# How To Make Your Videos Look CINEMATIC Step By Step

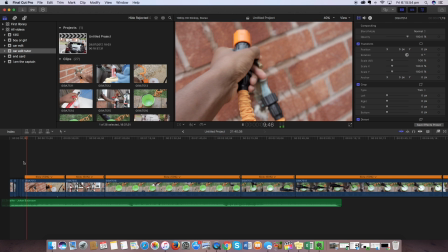[8:18]
So I'm filling the bottle with water. So just one of me turning the tap on. So just a slight one of turning the tap on. There we go. That's enough. Cut that, and then it goes straight to the water being poured into the bottle.
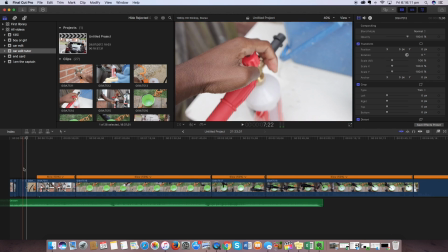[8:35]
That's it. Oh my god, the sound needs to stop moving.
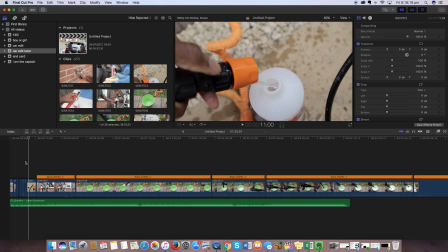[8:40]
It's annoying. There we go. Oh, you can. I need the smoothest.
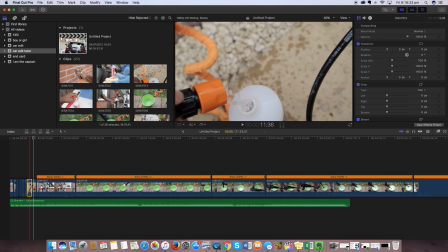[8:46]
That's the smoothest that looks. I like it when it's still. Like I don't like the camera when it's shaking around. So when it's still is the best one. I should have stabilized the footage before, but sometimes I don't like I like to see what I have before I stabilize it, because stabilizing kind of zooms in a bit.
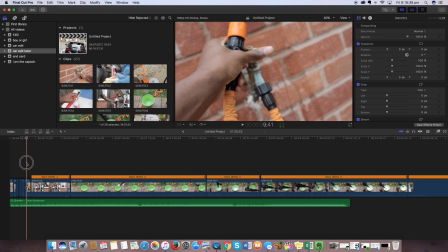[9:01]
So I kind of see what it's like before I start stabilizing. But yeah. Yep, that's enough. Bang. Get rid of that. That's just 10 seconds so far. And then what's next?
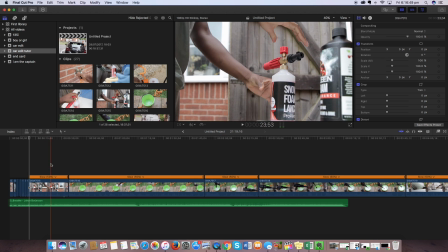[9:13]
There is the footage of me screwing it on. But that's the end. That's what I meant to show.
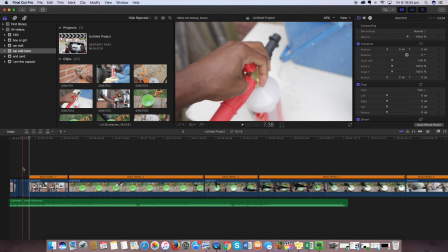[9:19]
So why screw it on and then show the water? You see, that makes no sense.
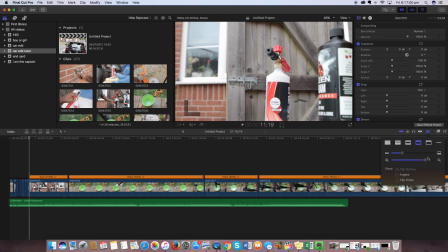[9:23]
So now I need to go back and redo that, because I've locked the bottle, but now I'm pouring water in the bottle.
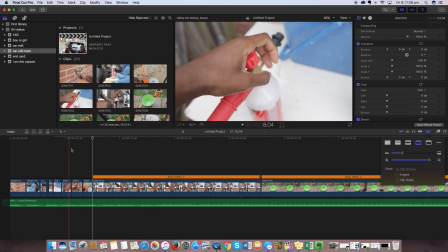[9:30]
I mean, when you're watching the video, you probably wouldn't really care, but now I'm editing it, kind of, the story has to kind of make sense.
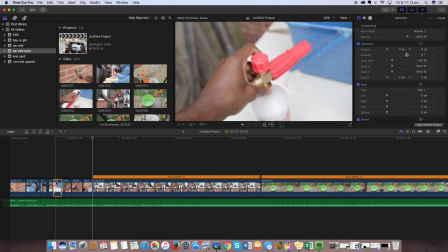[9:36]
Show from there to there. That clip needs to come out. That clip needs to come out.
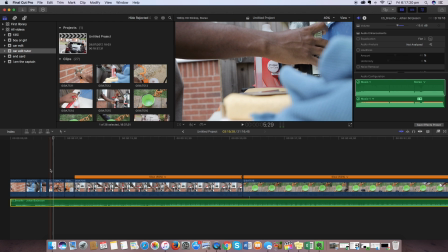[9:43]
So it should be from dropping the bottle to then opening the tap,
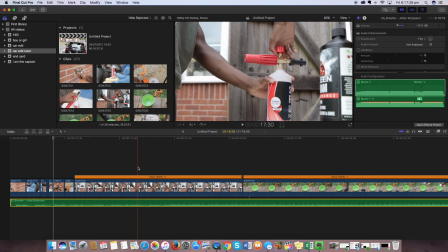[9:50]
pouring the water in, and then closing the bottle. And that looks like a nice spin.
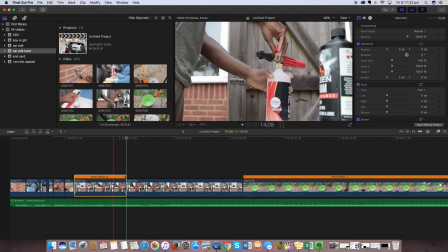That's it.
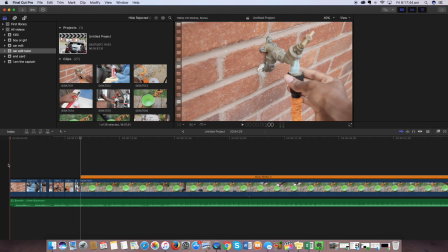[10:07]
Bang. Okay. Now see what we've got now.
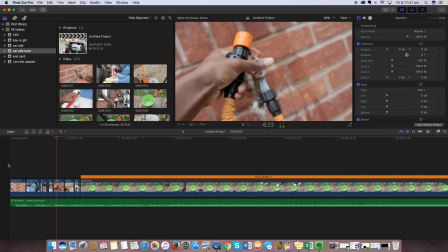[10:15]
Dun, dun, dun, dun, dun, dun, dun, dun, dun, dun, dun.
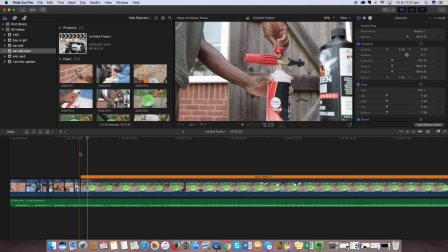[10:21]
Closed. Okay, so that's the first section done. I don't think there's anything that needs to be changed there.
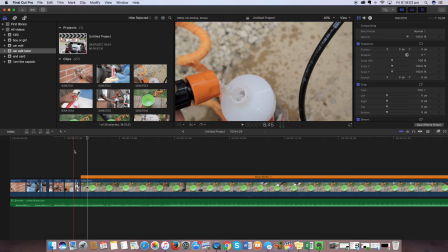[10:26]
So now the bottle is locked, the foam's been poured in, the water's filled with water.
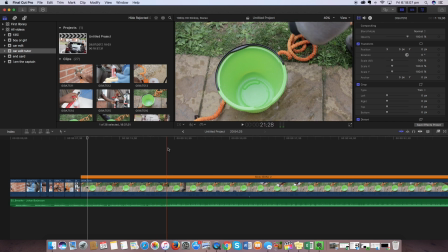[10:31]
So now it's filling the buckets and stuff like that. So let's get this in there. So fill in the bucket with soap. So kind of get the...
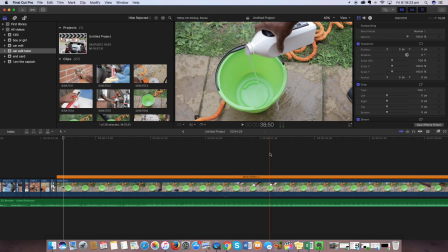[10:46]
Actually, let's just make this one interesting and do it reverse. Just because obviously you know it's going forward. So let's do it in reverse, just to add a bit of different effect to it. I mean, this is slightly... I wouldn't say this is even intermediate. It's just... Oh, where's the sound gone? This is not even like really advanced.
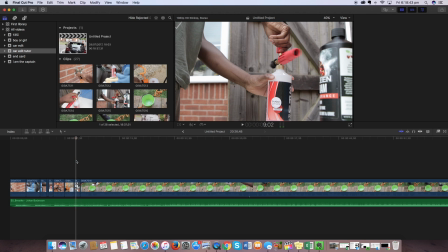[11:05]
It's just like really thinking like what would look okay in a sense. So okay, I'm pouring the thing in. That's cool, but I'm going to do that in reverse. Oh my god, why is this thing annoying me today?
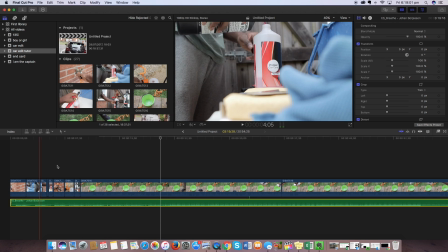[11:27]
Bang.
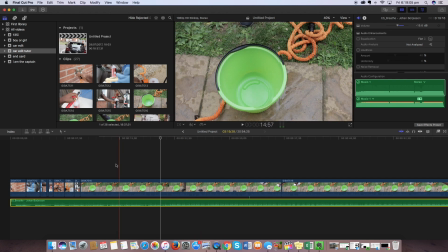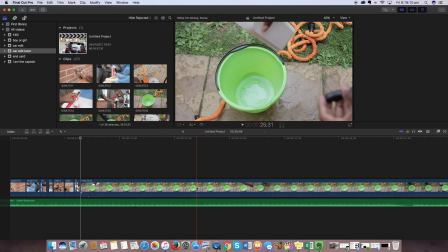[11:36]
There we go. So I'm doing that in reverse, so I'll stop there.
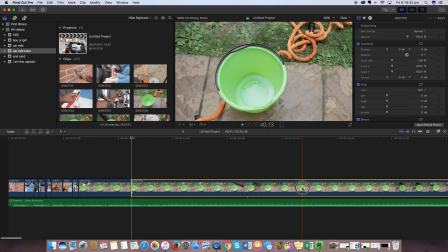[11:55]
I'll edit that, and then the rest of that can be deleted.
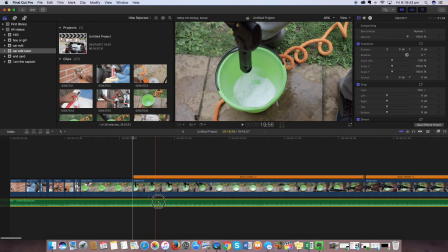[12:06]
The sound needs to stay put, it's really frustrating. So the rest of that can be deleted, and then how do you reverse it?
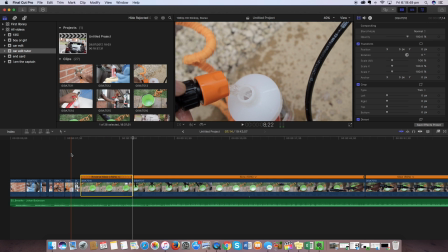[12:14]
Reverse clip. That was easy. There you go.